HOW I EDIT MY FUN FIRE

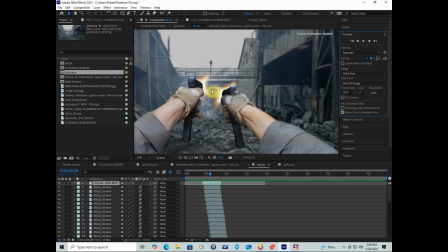[16:35]
I can make that muzzle flash larger or smaller uh, through the uh, transform. And let me show you. We got 100% scale on that. I'm going to raise the scale.
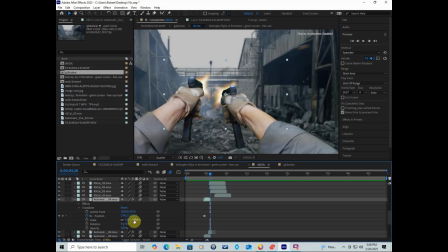[16:59]
And I'm not on the right file. Okay, let me undo that, but I'll show you how I can raise the scale. I think it would be this one. Okay, that's it.
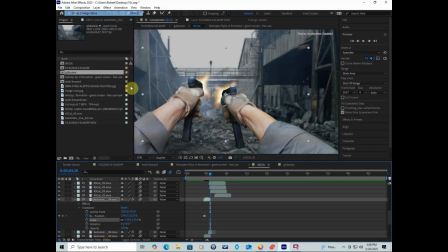[17:13]
And we're going to close that one off. Click on this one and raise it. Okay, no, that's not the right one either. Okay, it's one of these. Just give me a second. Be patient. Be patient.
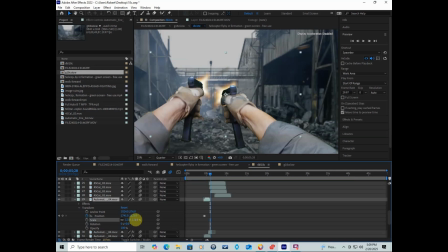[17:32]
Just wait on me. Okay, I think that one is the one right there. And if it's not, then I'll show you something. There you go. Okay.
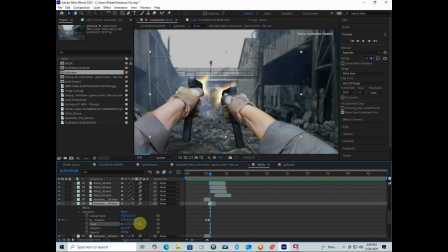[17:46]
And you have to wait a second. Every now and then the program stops responding, as you can see right here. But that will clear itself up in a second. Okay, there we go. All right, so I can raise that muzzle flash up to whatever size I want.
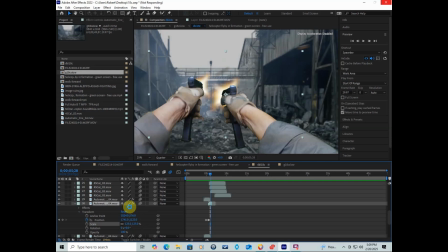[18:05]
Okay, but I want to keep it nice and small, proportional, so that it looks like it belongs there like that. Okay, and I'm just going to undo any changes I did there.
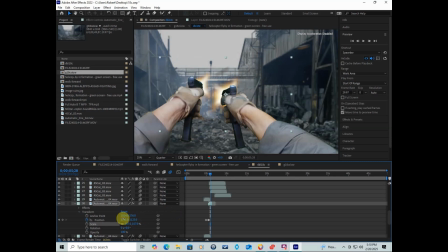[18:21]
And let me see, go back here, undo change.
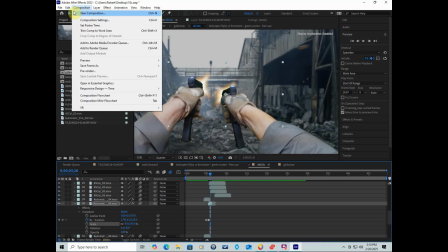[18:26]
Here we go. All right, so we get that in between this file and this file.
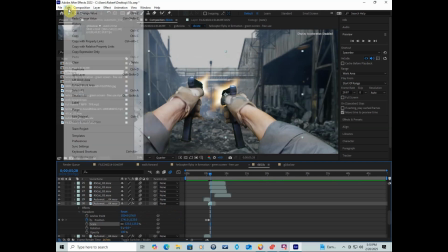[18:31]
We get that muzzle flash in between. That way it's looks like it's behind the gun.
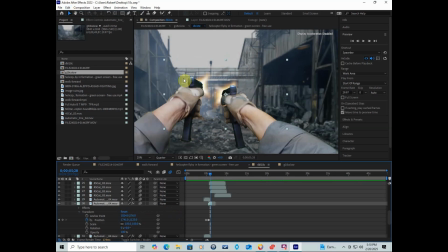[18:37]
And then I showed you the ejecting shells, how I did that, how I positioned them, how I make them look like they have motion by adding the motion blur.
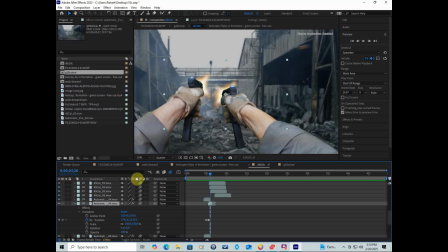[18:49]
And you saw the trajectory lines which I put in so that the shells eject in a certain direction, certain height, certain way. So we're going to run this. We'll start right here. We're going to run this for a second just so you can see how it plays out.
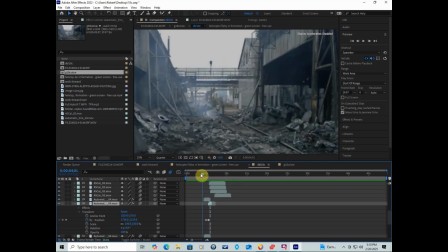[19:10]
And here we go. Okay, so you say, well, what about the sound? Okay, what I do is I add sound files, and I do that in the same way that I do everything else. Now, the sound doesn't really matter where I put it because
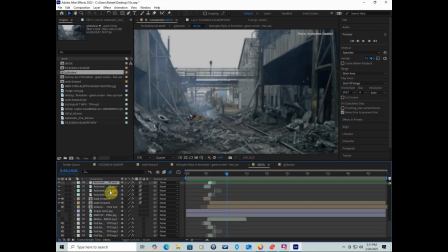[19:30]
it's audio, it's not video, so it's not going to appear over anything. So here's a full auto file right here. And I'm going to give it some sound here.
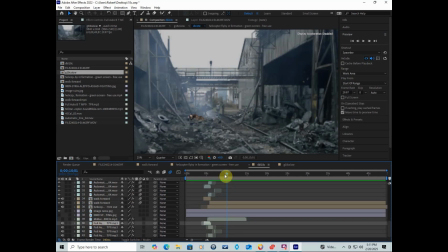[19:50]
And I'll run it. And here we go. So again, the sound is a little bit different. I'll show you. It's a sound wave.
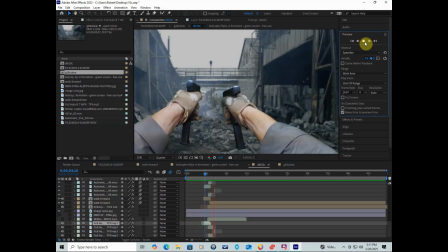[20:09]
Okay, and the waveform. So what I generally do with this, because it's full auto fire, what I normally do is I will take the file,
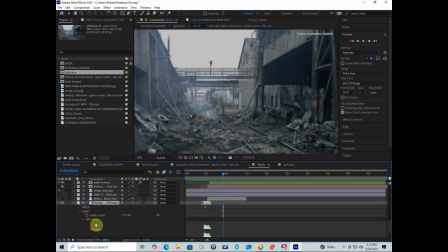[20:20]
and the minute I see that, I know that it's time to add that muzzle flash,
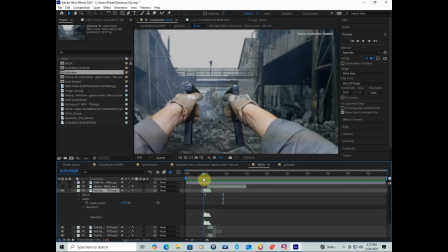[20:25]
that's when I'll line that sound up so that you'll get that first sound as soon as you see that flash. And here we go. Watch how it runs right up here. You start to hear the sound. Okay.